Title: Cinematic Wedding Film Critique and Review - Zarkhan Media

Craig Adams here for Wedding Film School and today is the first video in a new series called Wedding Highlight Review. It's where you submit one of your favorite wedding films in the comment section below. I pick the one that has the most upvotes and then I do a review the next week of that video. In essence, this is a chance for you to show off the kind of work that you do. I would love to celebrate the differences between my films, your films, and everyone else's. I did not expect over a hundred entries. You guys are crazy. But I had to pick one and I did from Zarkin Media. So let's do a review Okay, music is coming up.
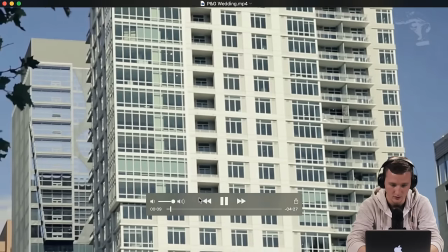All right Okay, so that logo was in HD
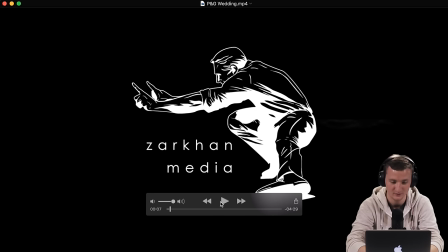It's interesting to start with a logo I like it. It's unique
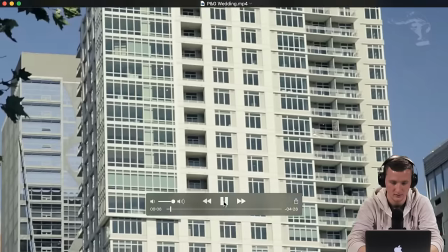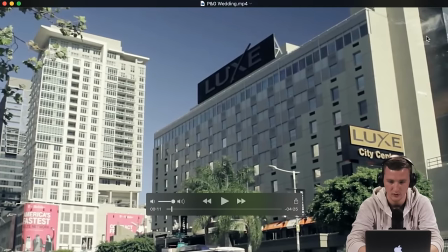All right, so you got a watermark of your logo up there unless people are going to steal it it seems I don't know I'm just not used to putting that there I've had people link my videos as
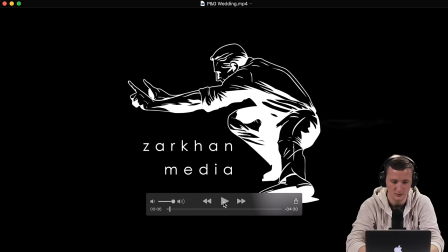you know their own but I've never had to put a watermark before I do see people who are more well known do that before just because people
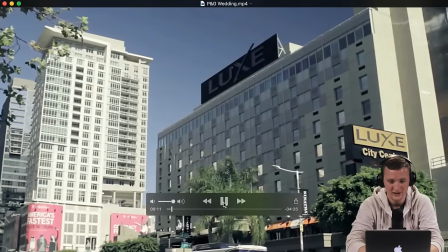steal it so So if this was your first wedding, I'm not sure you're benefiting too much from a watermark.
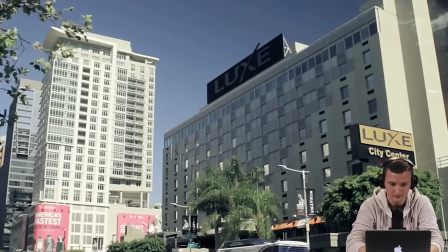So I don't know if I would have it there. Okay, so let's focus. Jeez. There's going to be a lot of start and stop, people. I have a lot to talk about.
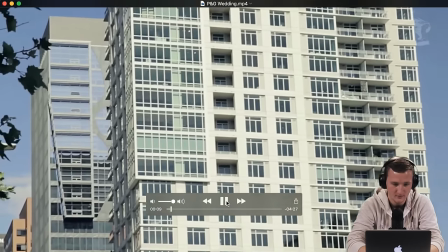Okay. So this film is four and a half minutes. Start with some nice pans of a building.
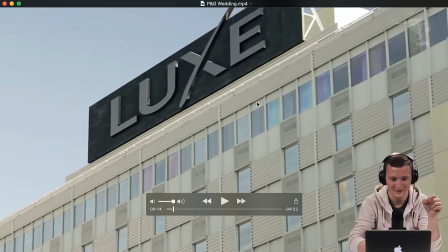okay framing wise i would like this to be further down maybe lux lux deserves to be in the center of the frame if not being able to read it but just composition wise like i want to see a little bit more okay
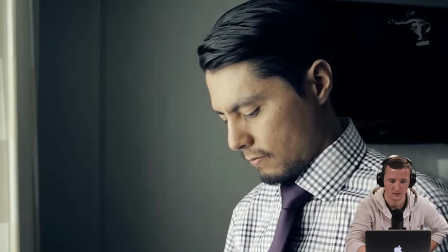so he
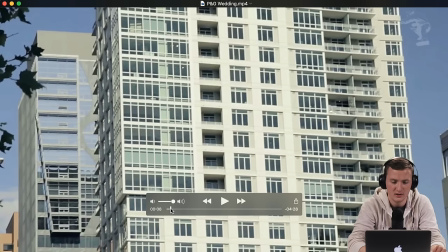shot this with another person so a two-person team and they shot on t2i's i believe music
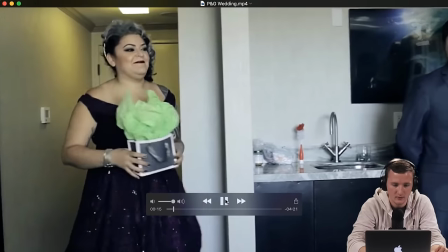comes in pretty good pretty well so that sets up the location
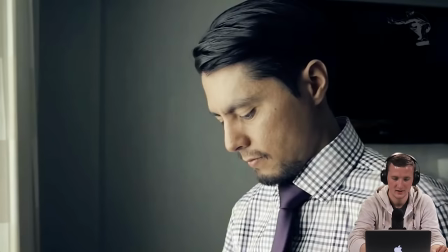so ah there's some sharpness so the one really
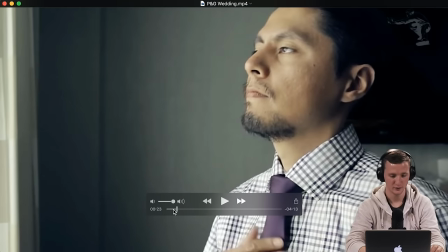really quick thing that i would do that would improve these every single film you shoot from now on is to just lower that sharpness in camera.
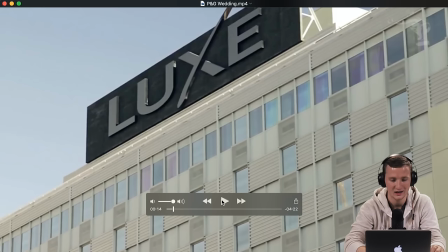So you probably have it just set on standard picture profile. I would drop the sharpness because I can tell
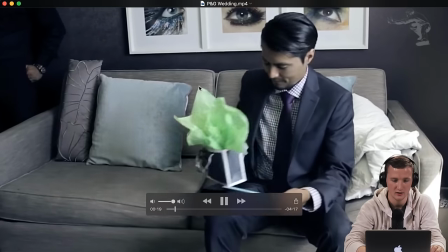right here that pattern.
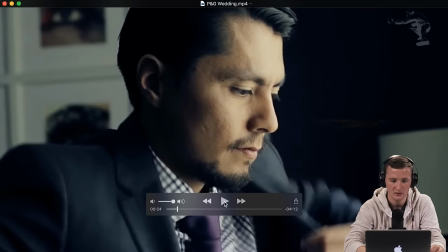So it sounds like the audio was on camera just from what I can hear. They said that they had a zoom and a countryman b3
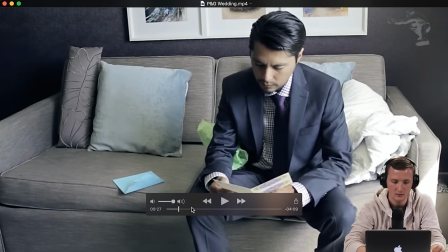all right so this sequence you
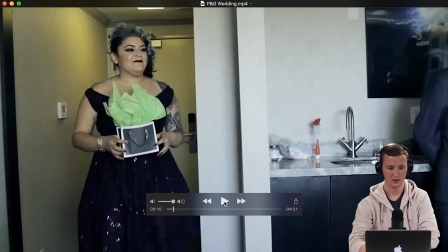know we start with this girl but obviously she's not the bride because she's not wearing white so we get that but we
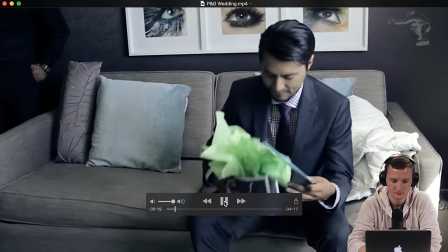start with the the groom story here i like that so the transition to have
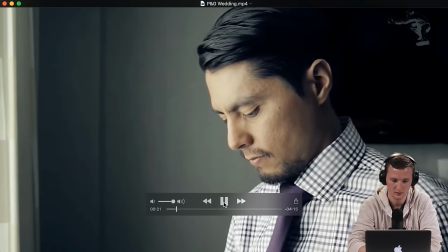him get the bag open it get to the card so he's reading the card in essence so that makes sense
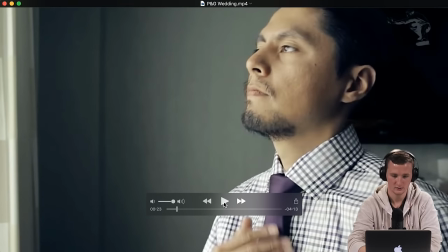story-wise this is a good hero shot he looks like a boss using the window light that's good
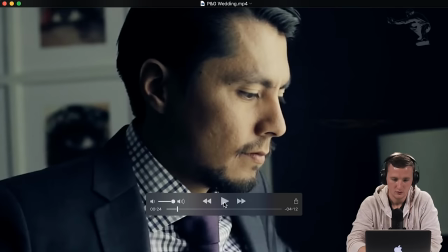we have very very yellow mids and blue darks which is a color correction choice
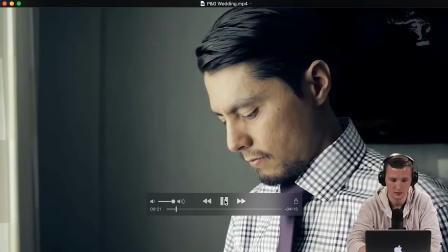which works but it jumps out at me a little bit your exposure is working so far.
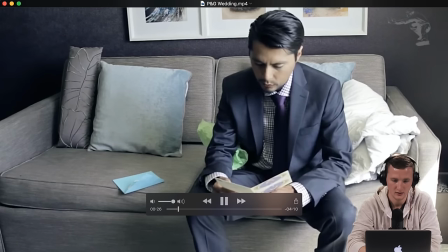I digs.